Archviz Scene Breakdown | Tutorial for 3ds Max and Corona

Hi guys, welcome back to the Digital Bunch. Today we're going to show you a breakdown of one of our scenes where you'll get to see how we light them, how we model them, and maybe you'll pick up some tricks along the way. So without further ado, let's dive in.
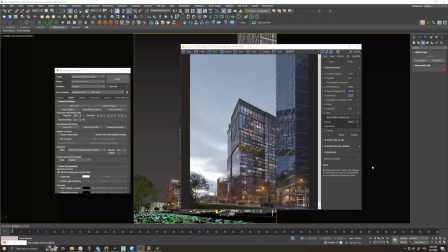0:22 Today we'll show you a deconstruction of one of our scenes, an office tower built in Warsaw.
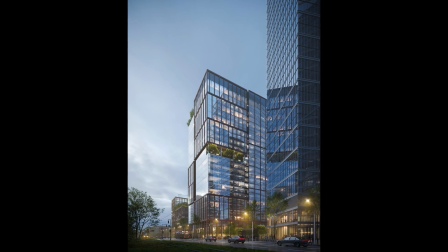0:28 This image was one of a few that we rendered for this project this is what the final image looks like
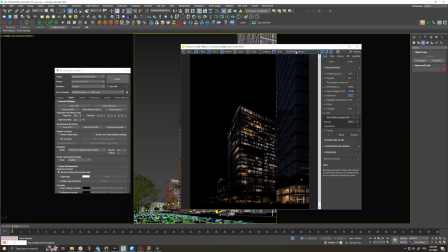0:34 and we will walk you through our thought process and hopefully it can give you some inspiration for your images and projects
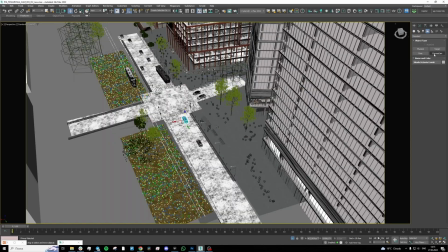0:41 the first step is to prepare the whole model with surroundings here you can see how detailed the scene had to be to make it look realistic we
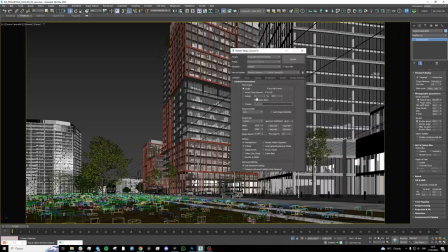0:50 usually put a lot of effort into adding detailed assets into our scene and we have 3d modelers on our team who help us do this extremely
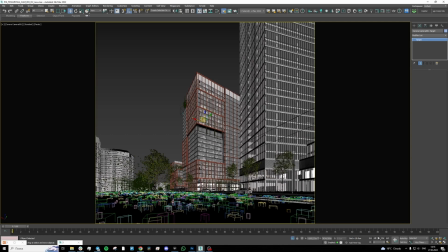0:58 fast When the model is complete, or almost complete, we move to setting the composition.
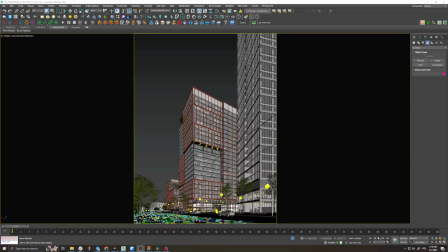1:04 Now, we want to see this building from a human perspective, so we put it roughly in the middle of the frame, and we can turn on the image composition helper. This is a cool tool that we will also share more info about in the description below. Here, we want to look at the rule of thirds and the golden ratio.
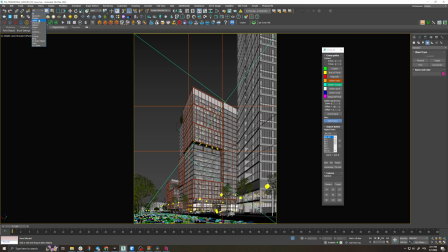1:21 So we turn on these helper lines, so that the main composition lines of our image, for example the edges of the building, align with these guidelines. The intersections of these lines are helpful to remember throughout our work on this image.
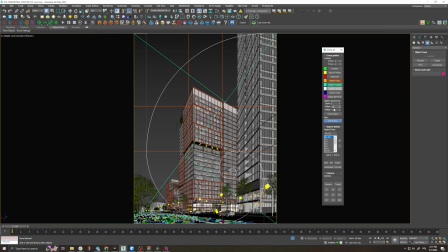1:34 We can put light sources or other elements that are important from a composition point of view at the intersections or along these lines. Once we're happy with the first rough camera setup we can move on to the next stage.
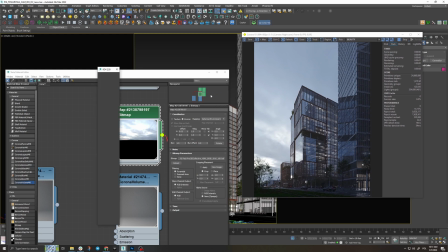1:48 Please note that the lighting in your scene can still affect the composition since shadows and light sources can have a massive influence on the
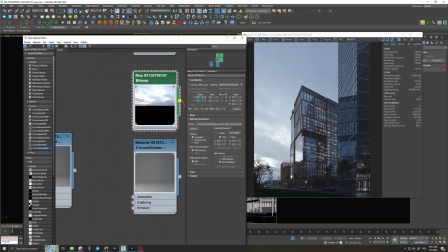1:55 composition and you can still introduce changes in your camera position at a later stage when the light setup is finalized.
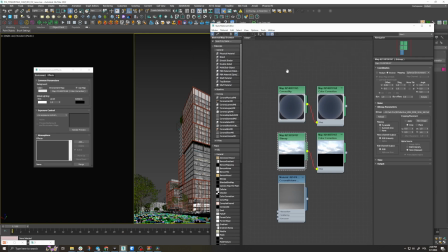2:03 Now let's move on to the lighting. The most basic light sources in corona are corona sky and corona sun.
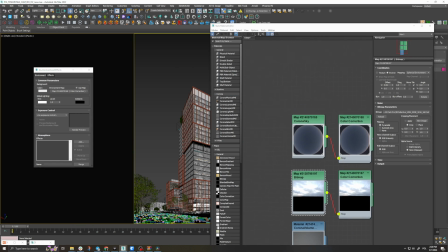2:11 So just adding the corona sky without the sun will not give you a proper result.
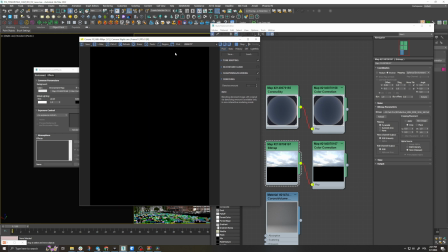2:16 Here's what it looks like with the sky alone and here's what happens when you add the sun.
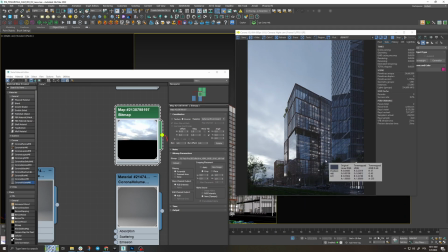2:21 What we want to do is to separate this part of the building from this side of the building to shape the volume with light and contrast.
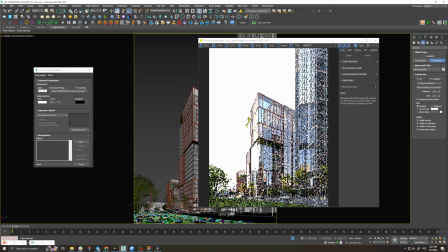2:30 In this case, what I can already see is that if we move forward with the corona sky, there will be very little detail in the reflections on the building. Let's try to see what happens with another lighting option, and we're going to insert an HDRI from 3D Collective.
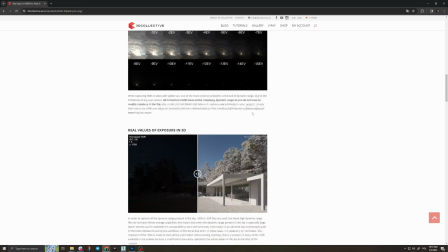2:46 You can find a link to it in the description below.
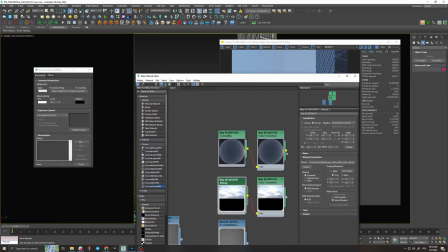2:51 When you insert the HDRI in your map editor, it will look overexposed in the interactive render,
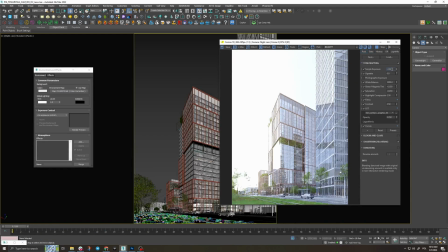2:58 so we have to adjust exposure and add highlight compression.
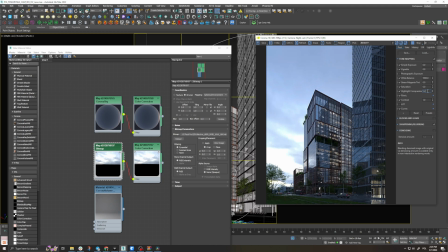3:06 Don't put a lot of highlight compression. As a rule of thumb, in these kind of scenes we want to keep it as low as possible so we don't kill the natural contrast of the image.
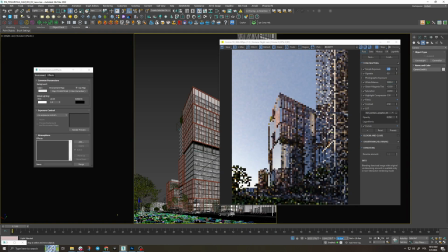3:16 Now let's move to the color balance. Since this is an evening shot, we want to have a fairly cold environment and then add warm inviting lights in the interior.
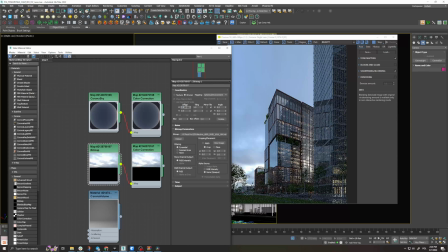3:26 We can also rotate the HDRI to create different light options. For example, we can see that this HDRI gives us two lighting options that could work for this image.
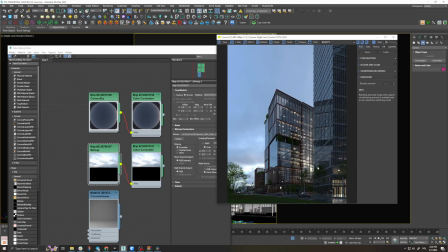3:43 The first one will allow us to separate these two sides of our building. As you remember, we want to build that volume and make our building really stand out from the rest.
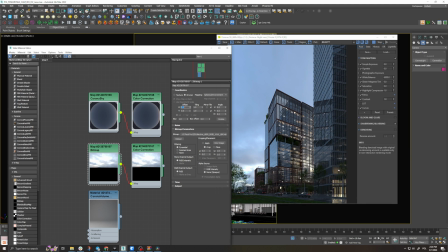3:53 Now, the second light option gives us a really nice highlight here that coincidentally
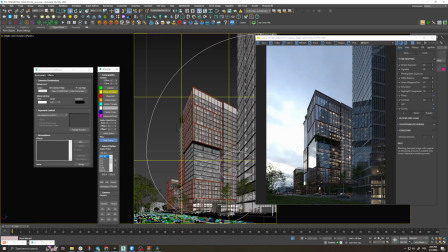3:58 falls exactly in the center of the golden spiral and we love the golden spiral
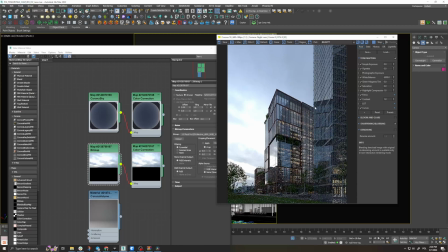4:03 after some consideration shaping that volume is going to be more important both for the building and for our client so we're going to go ahead
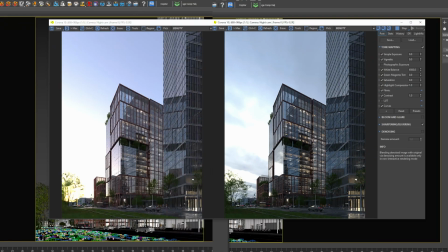4:11 with the first option you can now check the comparison between our first camera lighting option with the corona sun and sky and the hdri version
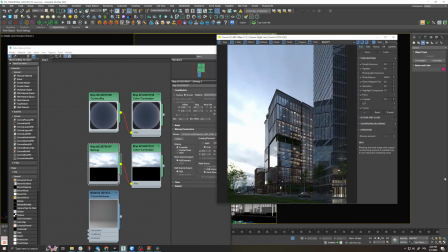4:25 Alright, now let's light this up. We have our ambient light source, the HDRI.
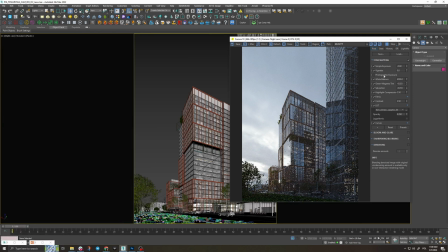4:31 The main point of this light source is to introduce the general shape of the main building. We will now be introducing our secondary light sources. Let's add the interior lights, car lights, and so on. We need to make sure that the adjacent building does not distract us from our building, so we don't really need to light it up or show interiors.
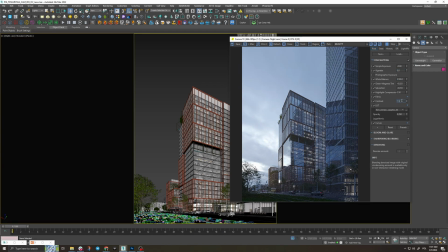4:49 It really should look less interesting than our main hero. Later in post-production, we can also maybe darken it and decrease contrast, but we'll get there later. Now let's add final adjustments in our tone mapping, and here's where it gets more interesting.
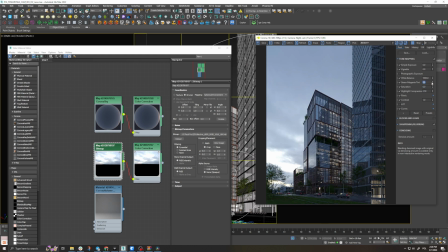5:06 Here we want to adjust the green-magenta balance. Evening shots should have more magenta, morning shots, as a rule of thumb, will have more green. So we're adding more magenta.
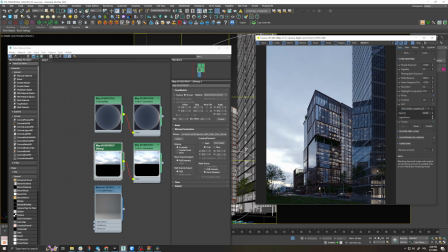5:24 Now we'll add a LUT that will work well for this shot, play with its opacity and then add our render elements.
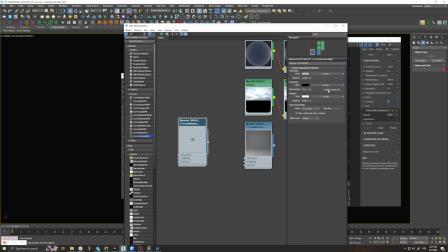5:36 Now we're going to add volumetrics to complement the vibe and mood in our image. When we introduce it, we see that it gives us a white halo around the light source. We're going to adjust the color absorption to a bluish tint. This is going to make our lights warmer.
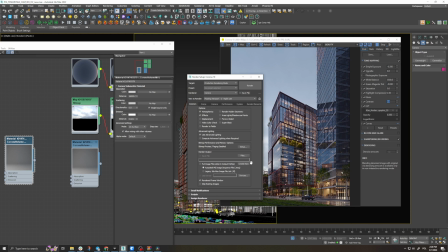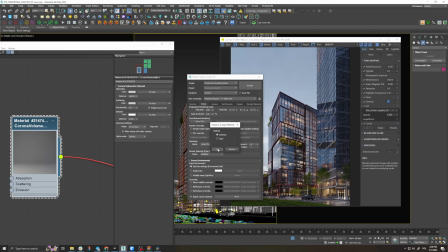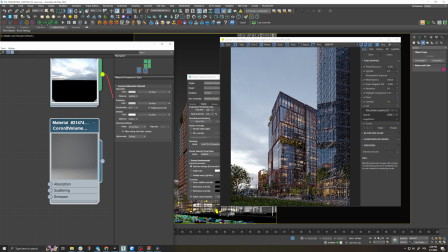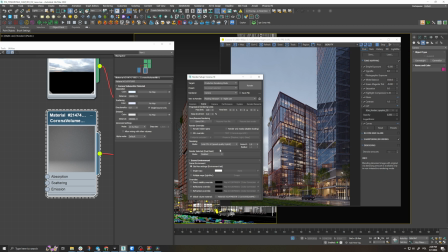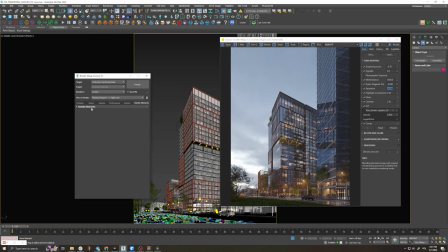6:35 Now that this is done we have these render passes and we can transfer this to post-production. We can then control and adjust certain parts of our render to achieve the desired results. As a final touch we will add just a little bit of blue.
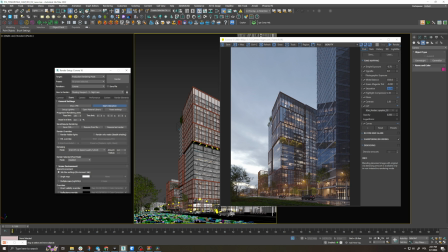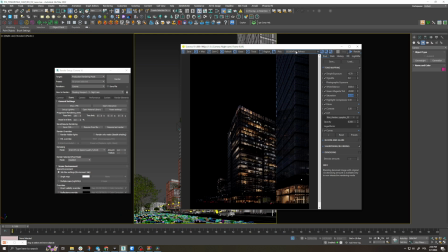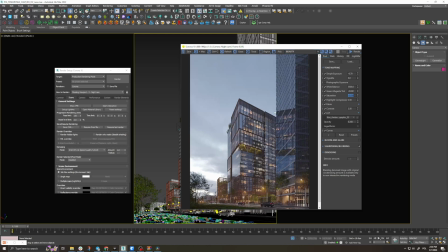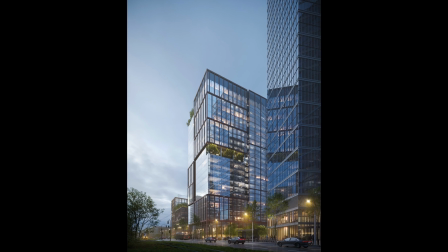And that is our final result. If you're interested in learning how we post-process this image let us know in the comments below. Make sure to subscribe so that you're up to date with our content and see you next time. Bye! And that is the final result, if you're interested in how you...